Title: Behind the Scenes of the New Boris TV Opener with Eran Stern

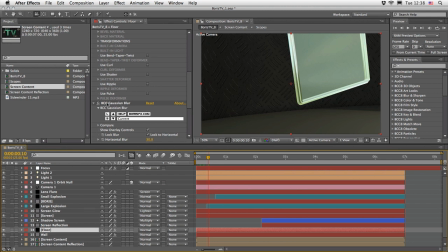[8:23]
At this opportunity, you can also see that I've used the Gaussian blur here on the floor itself, and I've used it only on the alpha channel, which actually create a nice mix between the wall and the floor.
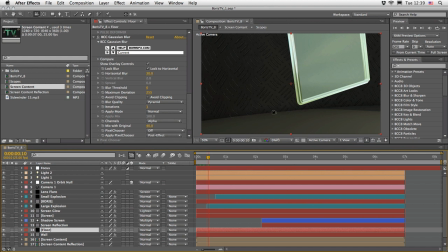[8:39]
See how it only blurs the alpha of the layer here. And if I will going to change it to its default mode, you can see that it actually blurred the whole thing. Or you can of course blur only the RGB, but in this case I choose just to blur the alpha.
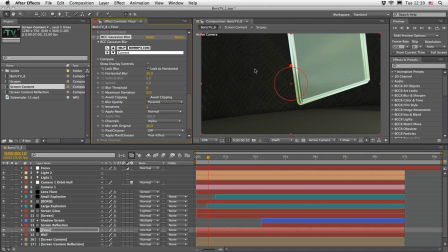[8:55]
So we'll have some kind of a depth or sense of the materials are actually integrating one with each other. So this is just another touch to the floor. But as I said before, I wanted some kind of reaction from the floor,
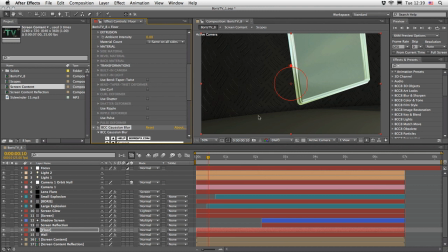[9:11]
and I didn't want to use the deformer of the shutter here because I needed the floor to be still visible here
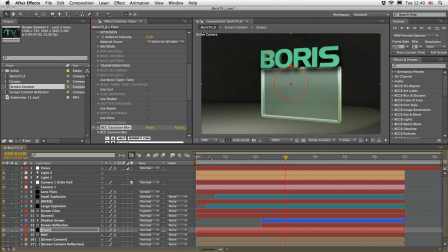[9:20]
underneath our screen and also to catch those lights and shadows. So what I've actually did is duplicated the floor
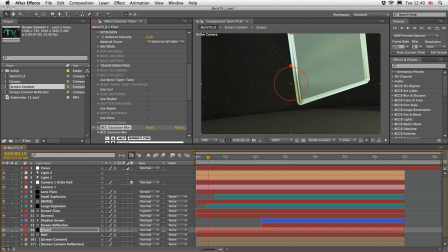[9:29]
and reduced its size and created two explosions. This is the large explosion and the other one is a smaller one.
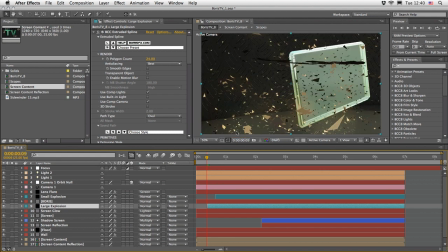[9:39]
So if we're going to just return one frame before the explosion is actually happening and maybe just
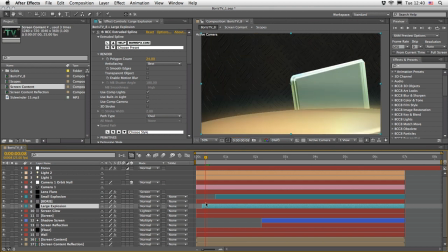[9:49]
extend the layer a little bit, we can see that what we have here And once again, I will turn off the layers that are not important now. Just so we can see, we will once again switch views to custom view 1, and you can see,
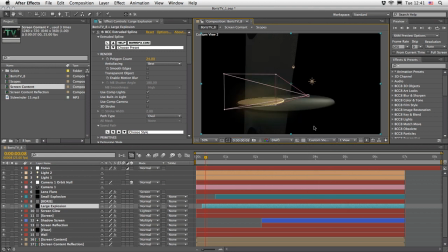[10:08]
or maybe custom view 2 will give us a little bit more idea of what we have here. So we can see that this is what the camera is actually seeing, and there's another plate here which actually going to
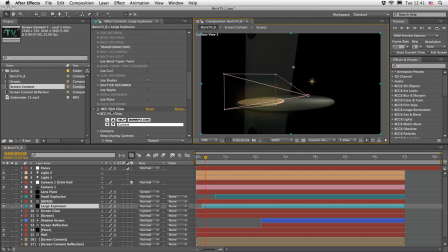[10:25]
use the shutter effect and a little bit of a film glow in order to shatter everything to pieces. Now I'm not going to go and tell you everything that I did here under the shutter deformer, because actually it doesn't really matter.
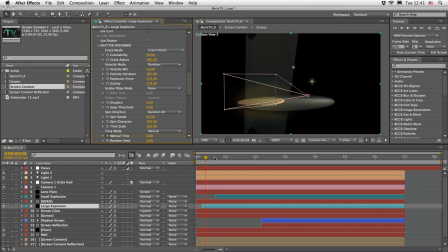[10:42]
I just play with the settings until I find something that looks good. What I will mention is that I usually use the time mode in a manual factor,
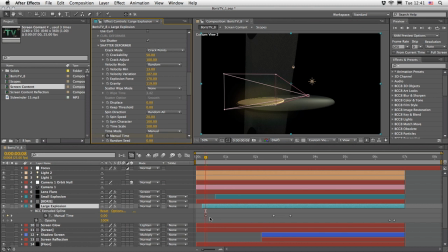[10:54]
which means that if I'm going to press U, you can see that I can control the amount and the timing of the shutter. So I can tell the layer when to shutter, and then physics will take place and gravity will take place,
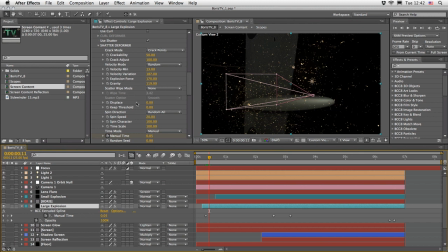[11:10]
and all the other settings of the velocity and the variation will make the pieces and the cracks blow away. And of course, this is once again a 3D effect, so it will respond to our camera movement and also to the lights.
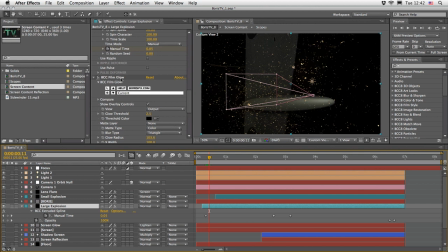[11:25]
Since most of the new BCC effects are 32 bits effect, or 32 bits per channel, I should say, if I'm going to look at it from the active camera and then press Alt
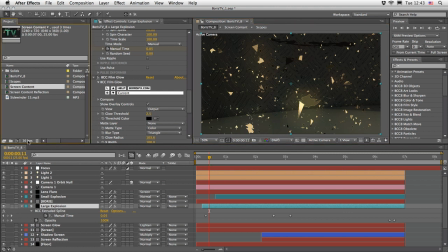[11:40]
and raise the project to 32 bits per channel, you can see the beauty of it and how the film glow effect, which is a new effect, really contribute to the feeling of this nice shattering move here.
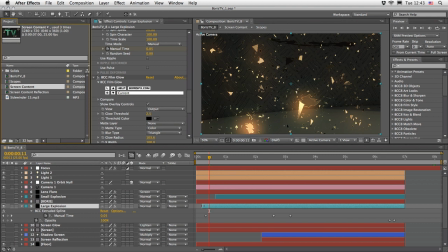[11:57]
Now, of course, we don't need to see it before it actually happens. So you just have to time the layer so it won't appear before its time. So this is once again a very easy task.
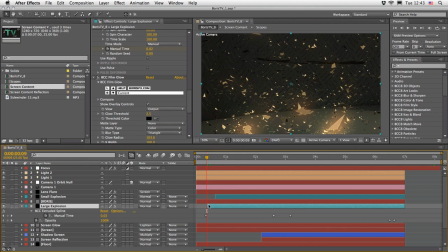[12:12]
You have to just make sure that you just close it or change the in point, so pieces will only fly when the screen is actually leaving the screen here or just moving away from us.
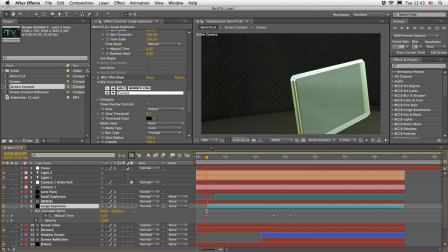[12:29]
So this is what I'm trying to show you.
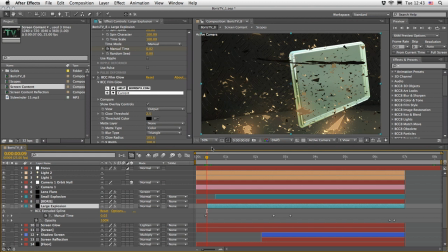[12:32]
As soon as this screen is here at the middle of the frame, we are actually seeing the result of what the path of it will do to our surface. And then just in order to make it a little bit more convincing, I also added a small explosion, which is same thing.
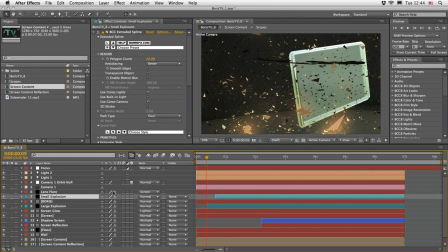[12:50]
I duplicated this layer and just
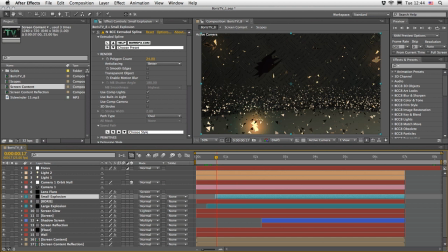[12:55]
changed the cracks a little bit to be smaller and time them to a different point of time. So we'll have like a secondary action after the big explosion is happening.
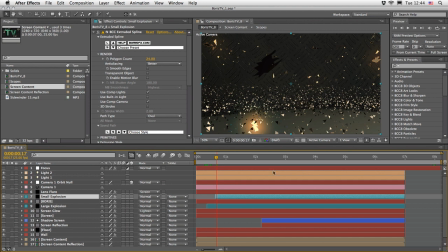[13:07]
And this is just to create a little bit more of a drama. And once again, everything will respond to the camera and the light. So as soon as those Boris letters and screen are leaving the screen or are shooting away from us,
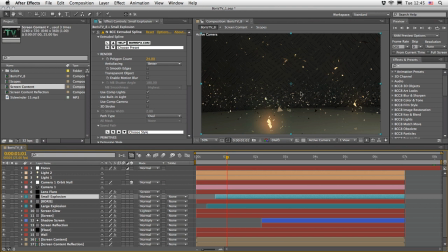[13:24]
we still have something very interesting to look at. And this is actually the result of the shutter effect here. Now, just for the sake of speed, I will lower the project to 8-bit per channel. So everything will be a little bit more snappier when I'm demonstrating this.
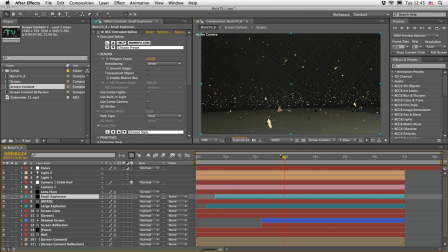[13:42]
And let's move to the point here around 3 seconds where everything is more or less starting to settle in place.
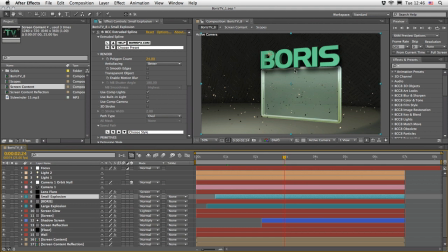[13:50]
So the aim here was to create some kind of a screen where the Boris text actually looks like it is sitting on it. Now, of course, I have two lights here which are affecting everything.
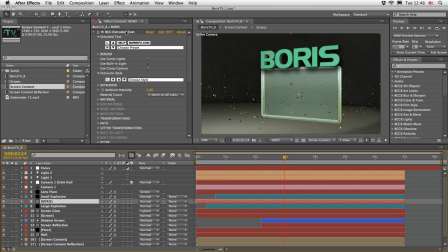[14:05]
So each time I'm using the Extruded Text or the Extruded Spline, I made sure that we will use the comp lights and we will use the comp camera.
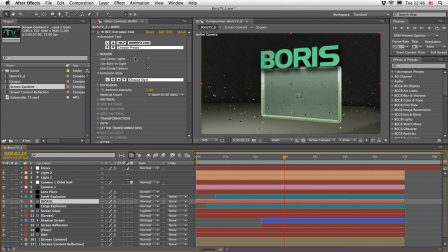[14:19]
So this is the same for every instance or every plugins from the 3D Objects family. And just to let you know, those plugins are over here under BCC 3D Objects. So we've got plenty of options to choose from depending on what you want to deliver.
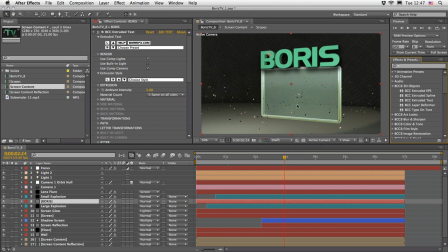[14:37]
So let's talk a little bit about the screen here. I will choose it because here at this instance, I just wanted to define maybe a different profile for the bevels. In this case, since I wanted a little bit of extra design,
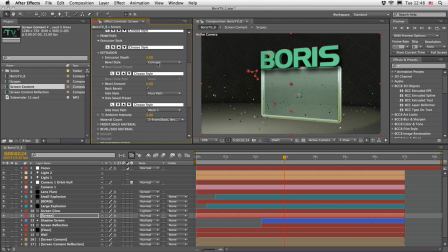[14:55]
What I've actually choose is for the front bevel to use the concave, which is part of the built-in styles here. And of course you have a couple of more to choose from. And for the back bevel, I use the host path option.
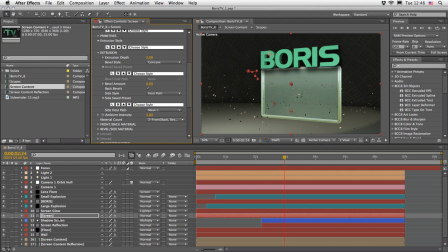[15:11]
And this is just the basic mask which I drew here. So if I'm going to press M, you can see that I have just a mask here. And I can define that the After Effects mask is actually going to be used as a custom bevel to this screen.
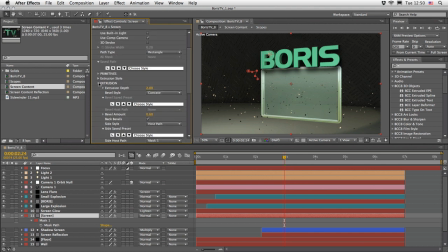[15:28]
Now, in order to make the screen semi-transparent, I choose two different materials count. One for the front and the back, and the other for the bevel and sides. For the front and back material, I've used the custom texture layer,
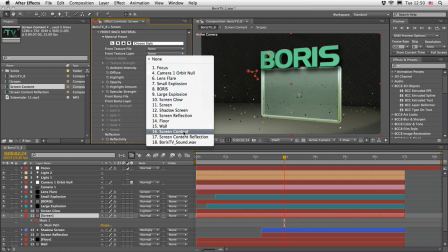[15:46]
which just have to be something that present in your composition. So this is my screen content.
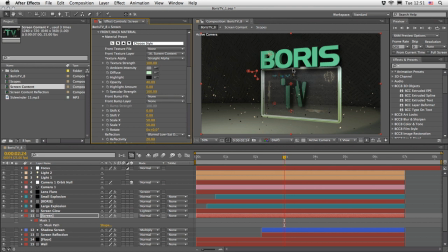[15:53]
And as soon as I'll choose it, we can see that we can define what layer will be given to this texture.
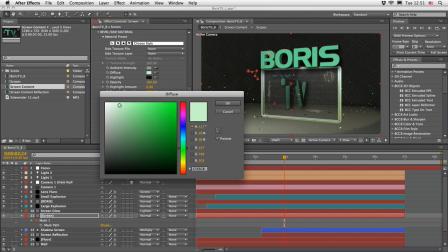[16:01]
And for the side, I just changed the diffuse color to light green just to match to the whole atmosphere,
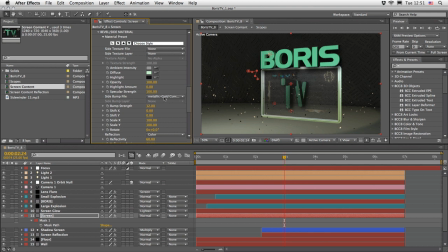[16:08]
and also give it a little bit of a metallic gold combination, I guess, which is coming as part of the plugin. So you have a lot of materials to choose from, just something that will be a little bit more interesting.
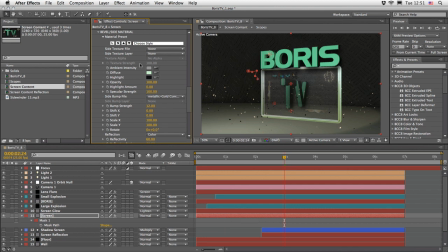[16:24]
And of course, you can also add reflections and other interesting stuff. So what I really love is this ability that you have to customize your object.